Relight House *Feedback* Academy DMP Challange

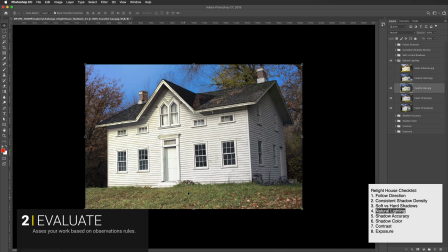18:33 I think it would be nice to see more of that color coming through, or you can desaturate the sky. So also the desaturatedness of these makes it almost look like an old photo as opposed to like a real place.
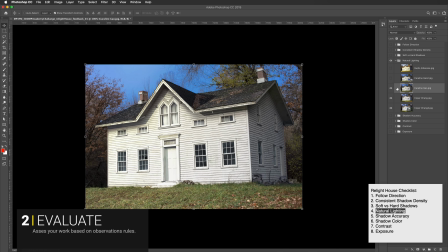18:53 So I wouldn't go into that direction. So when I look at your reference image, this still has quite a bit of color in these areas here. And so I think this represents having more color than what your image does down here.
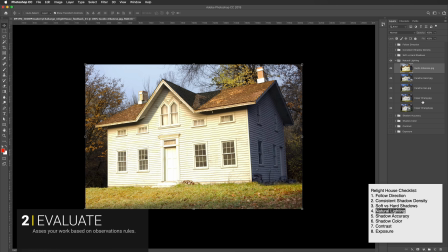19:13 Also, um, uh, Guglio here, you have, um, this kind of like really bright light coming in here. It's a little bit more, it's so bright that it
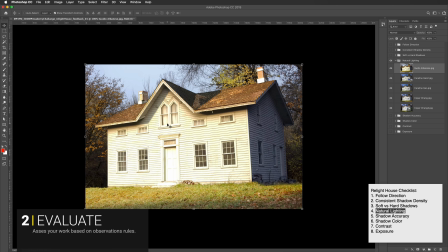19:30 feels like it would be something that would be from the sun, but it's so diffuse that it feels like it's coming from a local source. so
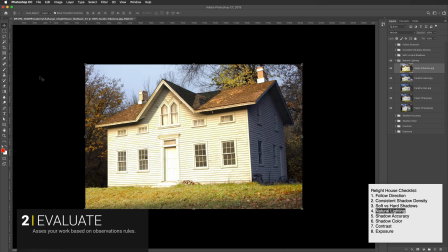19:43 like if it looks like there's off screen here there's these really big hot lights that's blasting down on this um and and like i said that's because of of you have this really hot light but then there's no hard
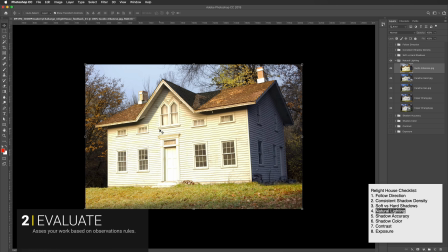20:00 shadows like you don't have any hard shadows here and it's kind of diffuse and kind of blowing it out and it feels like the light is kind of localized in this little area here and it's not affecting the background trees or anything like that. So it does feel like it's kind of in this area, constrained to this area.
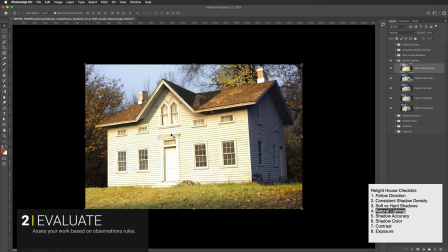20:20 So like there's a light here that's off screen that's kind of brightening up this house. So which makes it feel like it's not a natural lighting situation there. So I would definitely pull back on this light here.
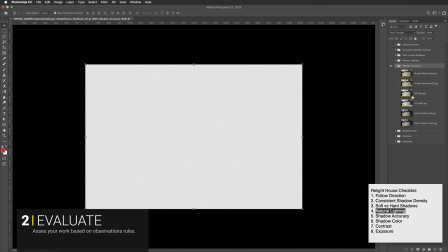20:36 Okay, so our next category we have shadow accuracy before we talked about how
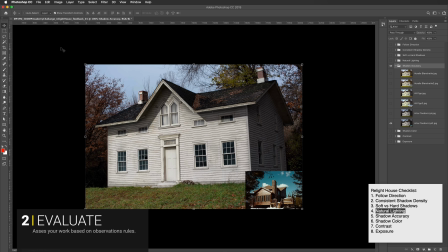20:42 that the sun is infinitely far away and that the shadows uh should be um should be following that direction so just
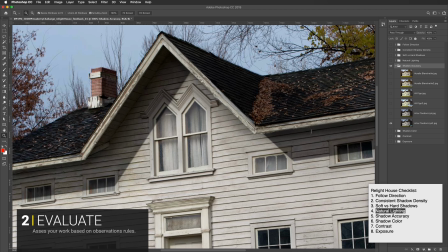20:56 right off um if we take a look here these shadows are are quite nice however if you you
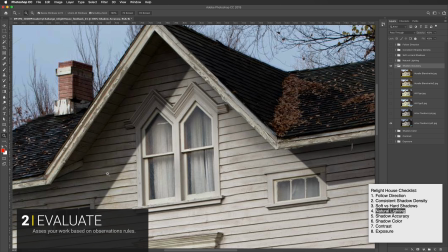21:03 can see here that it's going straight across there and it's coming straight
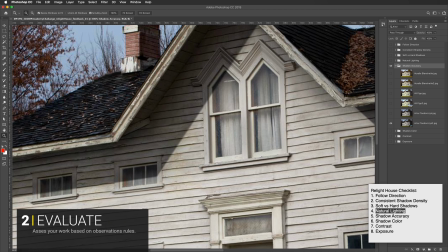21:09 across there if you I'm actually just going to pop back to our image here
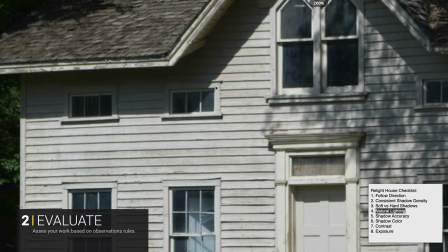21:15 so you can see you can see what this looks like when
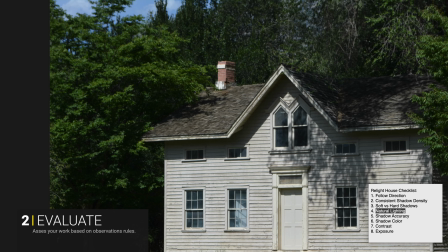21:21 the light is falling across that image there excuse me here for a second so
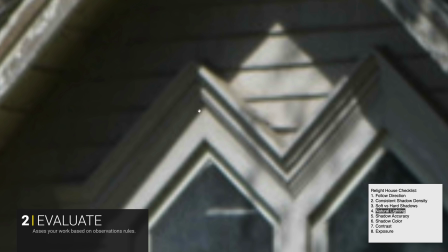21:27 you can see that it's going up and down all of these have shape to them and you can see how it goes across that shape
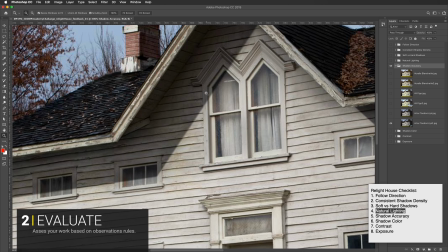21:34 So when you have this image and you have such a straight line going across everything,
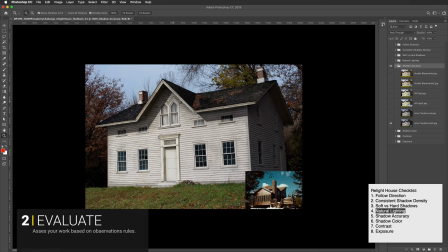21:41 it makes it feel like a fake shadow because it's not showing the shape underneath it. So that's one aspect of having correct shadow accuracy here in Category 5.
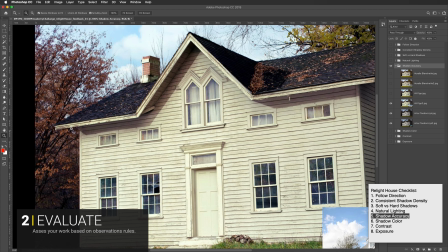21:58 This one here, you can see there's a bit of an inconsistency because there's a light, like this overhang is quite big,
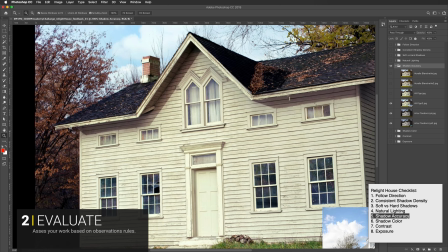22:10 and so the light would shine down here on this, and it wouldn't be showing this little corner here.